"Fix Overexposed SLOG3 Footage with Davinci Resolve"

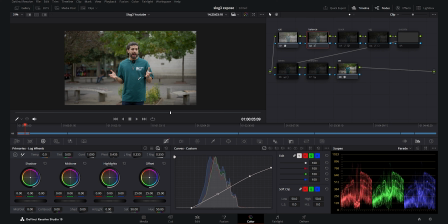[12:17]
And as you see, we have a beautiful contrast now here. After that, you can go to the primaries and play with the saturation, add a little bit of saturation to your footage.
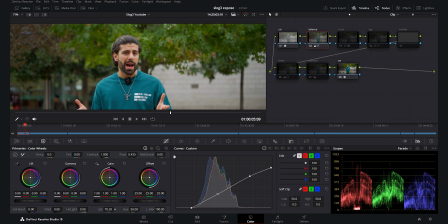[12:28]
But again, in my opinion, the HDR wheels work really better and more natural compared to the primaries for the saturation and temperature. And if I show you, you see that the temperature reacts a little bit different here, and I will put it around -70, and I will add a little bit of tint, not so much.
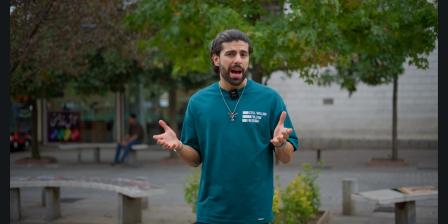[12:47]
And as you see, we could balance our footage with the curves. And again, it depends on your opinion.
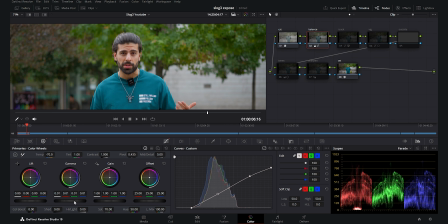[12:54]
If you are pleased with this, you can also then play with your gamma and gain in order to add more balance to your footage.
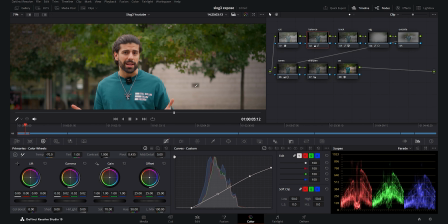[13:02]
And if I enable all the nodes, you see that they achieve a little bit different result. But again, you can play with it. You can enable the tracking.
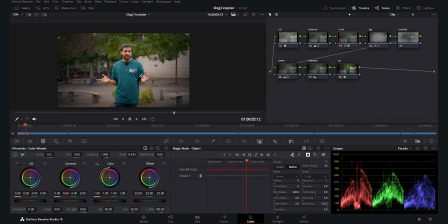[13:10]
You need to do the process once again, because as you change the settings, it needs to re-scan the footage. So here again, I go to the first of the video, and I select myself with the mask, and then I play the footage in order for it to scan.
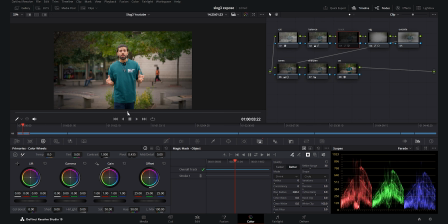[13:26]
And as you see here, it scans the footage. Now as you see, we have converted this. Again, it depends on your taste whether you want to go with the curves or HDR wheels.
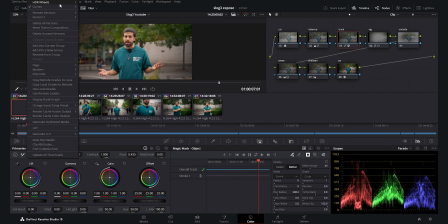[13:37]
I prefer the HDR wheels method. It's much more flexible and I really like it. One thing I did not do here in the curves method was the mid-tone detail in the balance. I forgot to add mid-tone details.
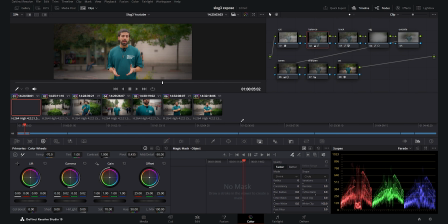[13:51]
Now it is much more softer, and I can also add more contrast again here for the curves.
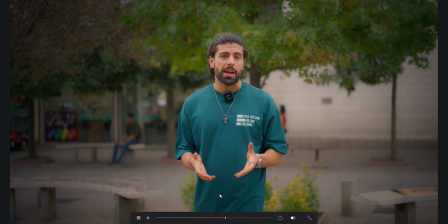[13:59]
Now I think it is much more better with this contrast which I added.
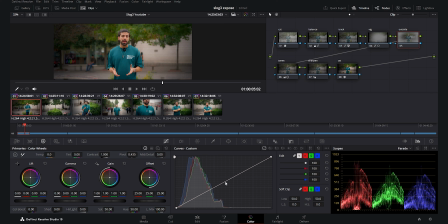[14:05]
And I forgot also to add outside node here for the middle of the picture, so I can add outside.
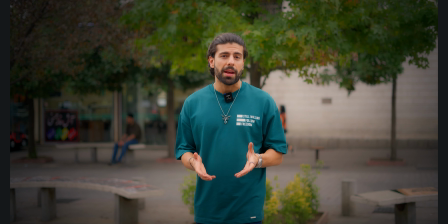[14:12]
As you see, adds a beautiful punch to the center of the video. I also forgot to add this to the HDR wheels again.
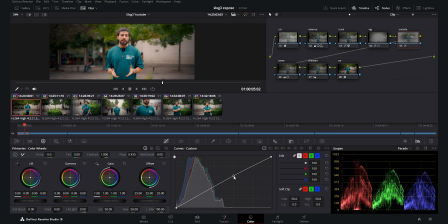[14:19]
Here, the outside note, this makes the footage more punchy. And as you see, I really like these small steps. It makes it really cool. Again, overall, I like the HDR wheels and primaries.
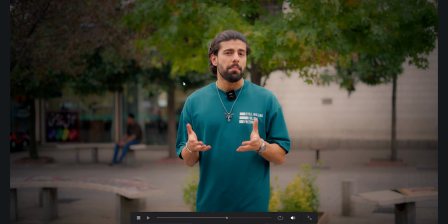[14:32]
And here was it for today's tutorial. Which one did you guys more like? Please tell me in the comment section.
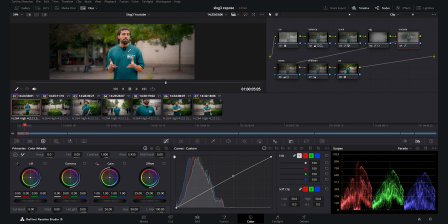[14:39]
The curves methods or the HDR wheels. Not so much difference, but again, it depends on your taste. So this was it for today's tutorial, guys. If you have any questions, please feel free to ask them in the comment sections, and I will be seeing you in my future videos. Goodbye.